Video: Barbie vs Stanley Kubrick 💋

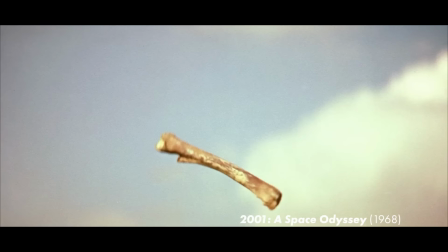In 2001, the technology put forth by the monolith, the bone, is thrown into the air and becomes a nuclear weapons platform.
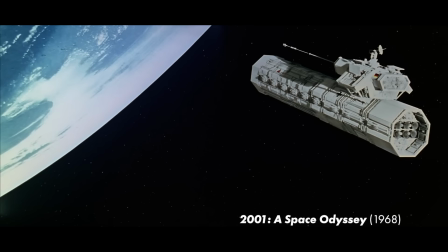With that edit,
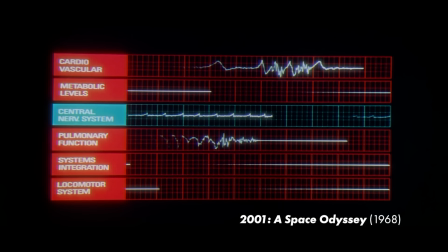Kubrick is commenting on our relationship with technology and our tendency to use technological advancements to destroy one another.
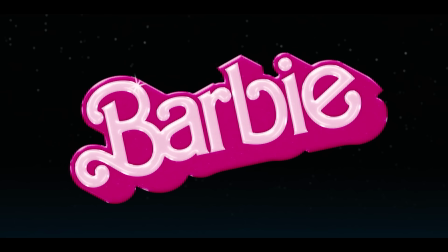When Greta parodies this edit by placing a baby doll in place of a bone and the Barbie logo in place of a nuclear weapons platform,
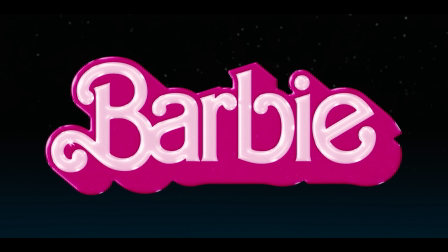she's highlighting the way that we use symbols like Barbie, both as a tool and also a weapon.
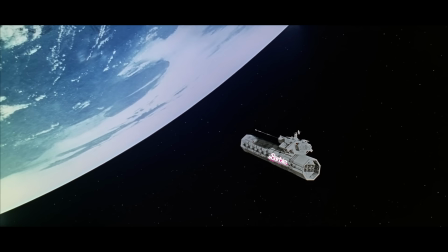At its best, Barbie is a tool that lets girls envision their own future.
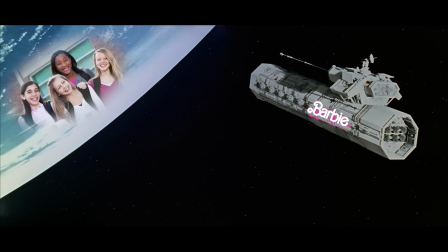But at its worst, Barbie is a nuclear weapon pointed directly at those same girls, telling them that everything they like is wrong.
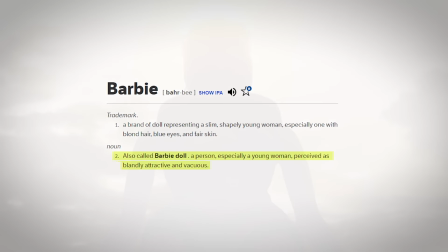The name Barbie itself has become associated with dumb blondes, a monolith for the inherent inferiority of women.
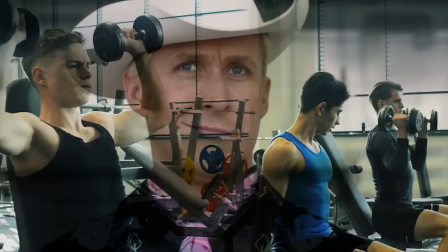Despite these societal structures being created by and primarily benefiting the patriarchy,
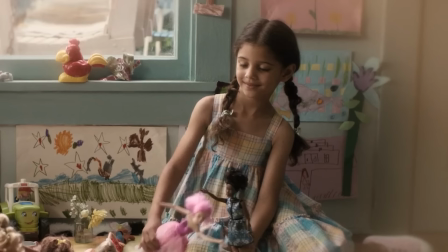the negative criticisms about Barbie aren't always aimed at the conditions that created her.
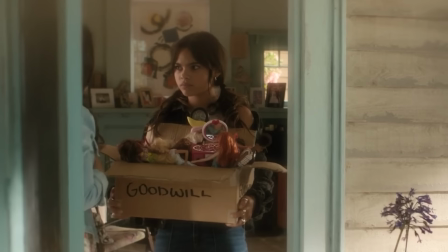Instead, these criticisms very often get directed back at girls, whether or not they even like Barbie in the first place.
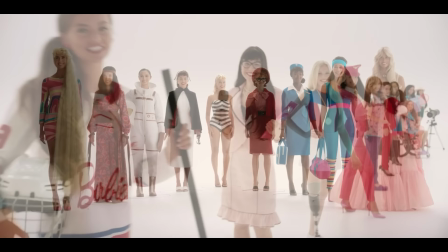The overly simplistic version of girl boss feminism that Barbie believes has liberated all little girls in the real world is the very ideology that has failed the girls of the real world. In my experience, growing up as a cis girl, you learn real fast that playing with Barbies is shameful and makes you a shallow, materialistic cunt. I once got a Barbie from my grandmother for Christmas. My first thought was, wow, she doesn't know me at all. And then I thought, what a cunt thing to think. That's not her job to know what toys you're currently playing with. Now go hug her. My grandma saw that Barbie and thought of her young granddaughter. I saw that Barbie and thought of the gap between that Barbie and me. Because even at 6 years old, I was already being judged based on a whole list of things that had nothing to do with me as a human being. A real life monolith. It's not my grandmother's fault that she thought that I would have liked a Barbie. That toy was already a loaded weapon. I could already tell that I was perceived differently than my male classmates. I knew that my appearance meant something to other people that it certainly did not mean to me. All for reasons that I just could not figure out and wouldn't figure out till way later in life. I just knew the less girly I acted, the more people treated me like a human being. But also the less girly I acted, the less I felt like myself.
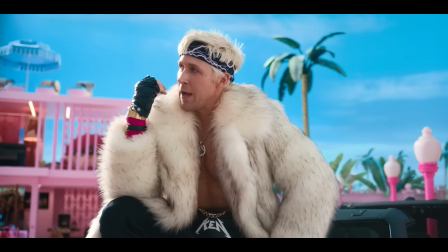And this toy became a symbol for all of those anxieties and so much more.
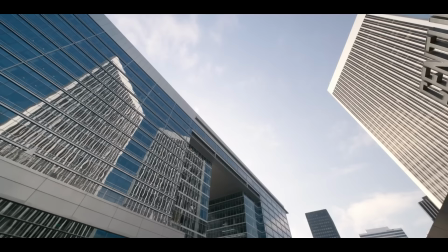Patriarchal structures hurt everyone, including men.
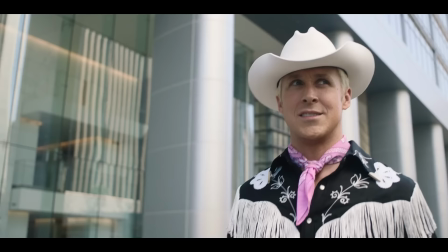A disco version of 2001's iconic theme plays when Ken visits the real world and discovers male supremacy.
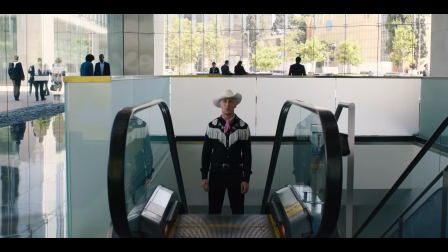Patriarchy is the tool, the weapon, that Ken is evolving to understand and wield against his enemies.
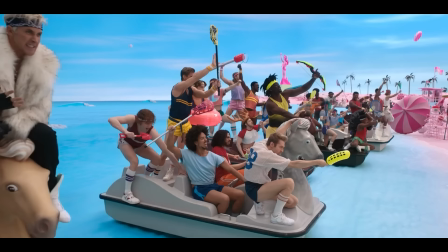Just as the pre-humans evolved to understand and wield the bone. And just as nuclear proliferation threatened to destroy Earth during the Cold War,
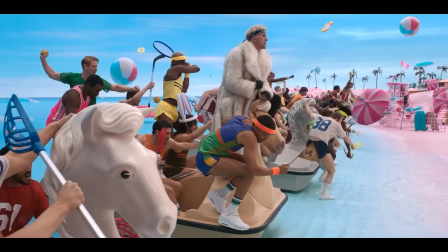patriarchy threatens to destroy the utopia of Barbie Land when Ken brings it back with him.
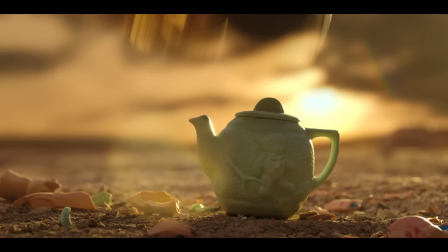Now, I don't want to use Kubrick's work to validate Barbie. Barbie isn't compelling because it references an auteur like Kubrick.
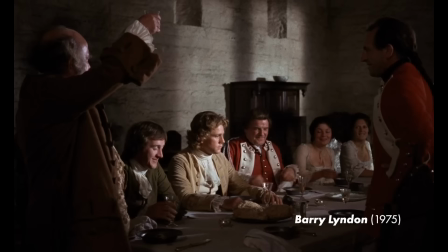It's compelling because Greta is also interested in the power of these monolithic, symbolic images.
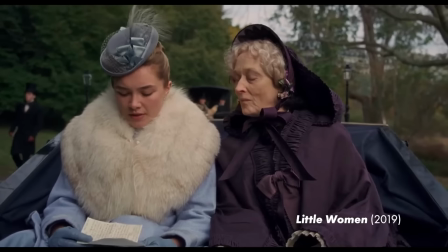Both directors frequently examine the themes of conforming or rebelling against a perceived image.
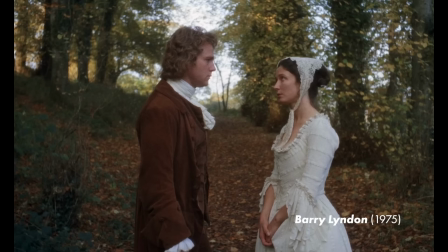Whether it's the women in Little Women conforming to or rebelling against the image of womanhood,
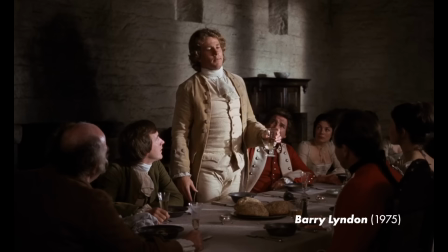or Barry Lyndon conforming to or rebelling against his societal station.
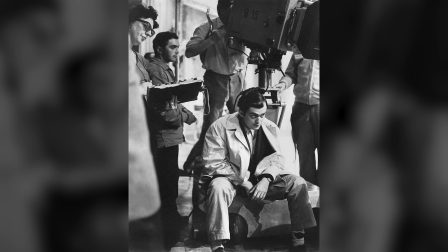Both directors recognize the contradictory violence and validation that an idol can create in ourselves.
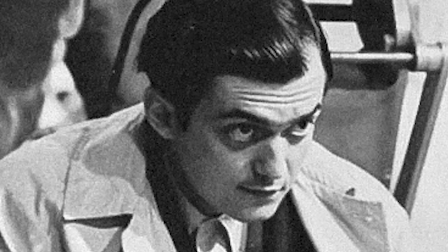But Kubrick had one fatal flaw. He was a man, lost in the sauce of masculinity.
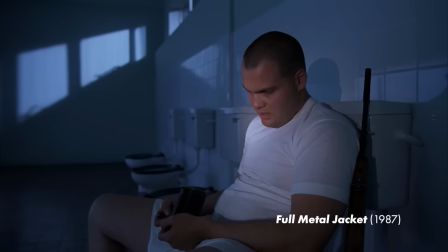Much of Kubrick's work concerns itself with masculinity and how it functions in our world.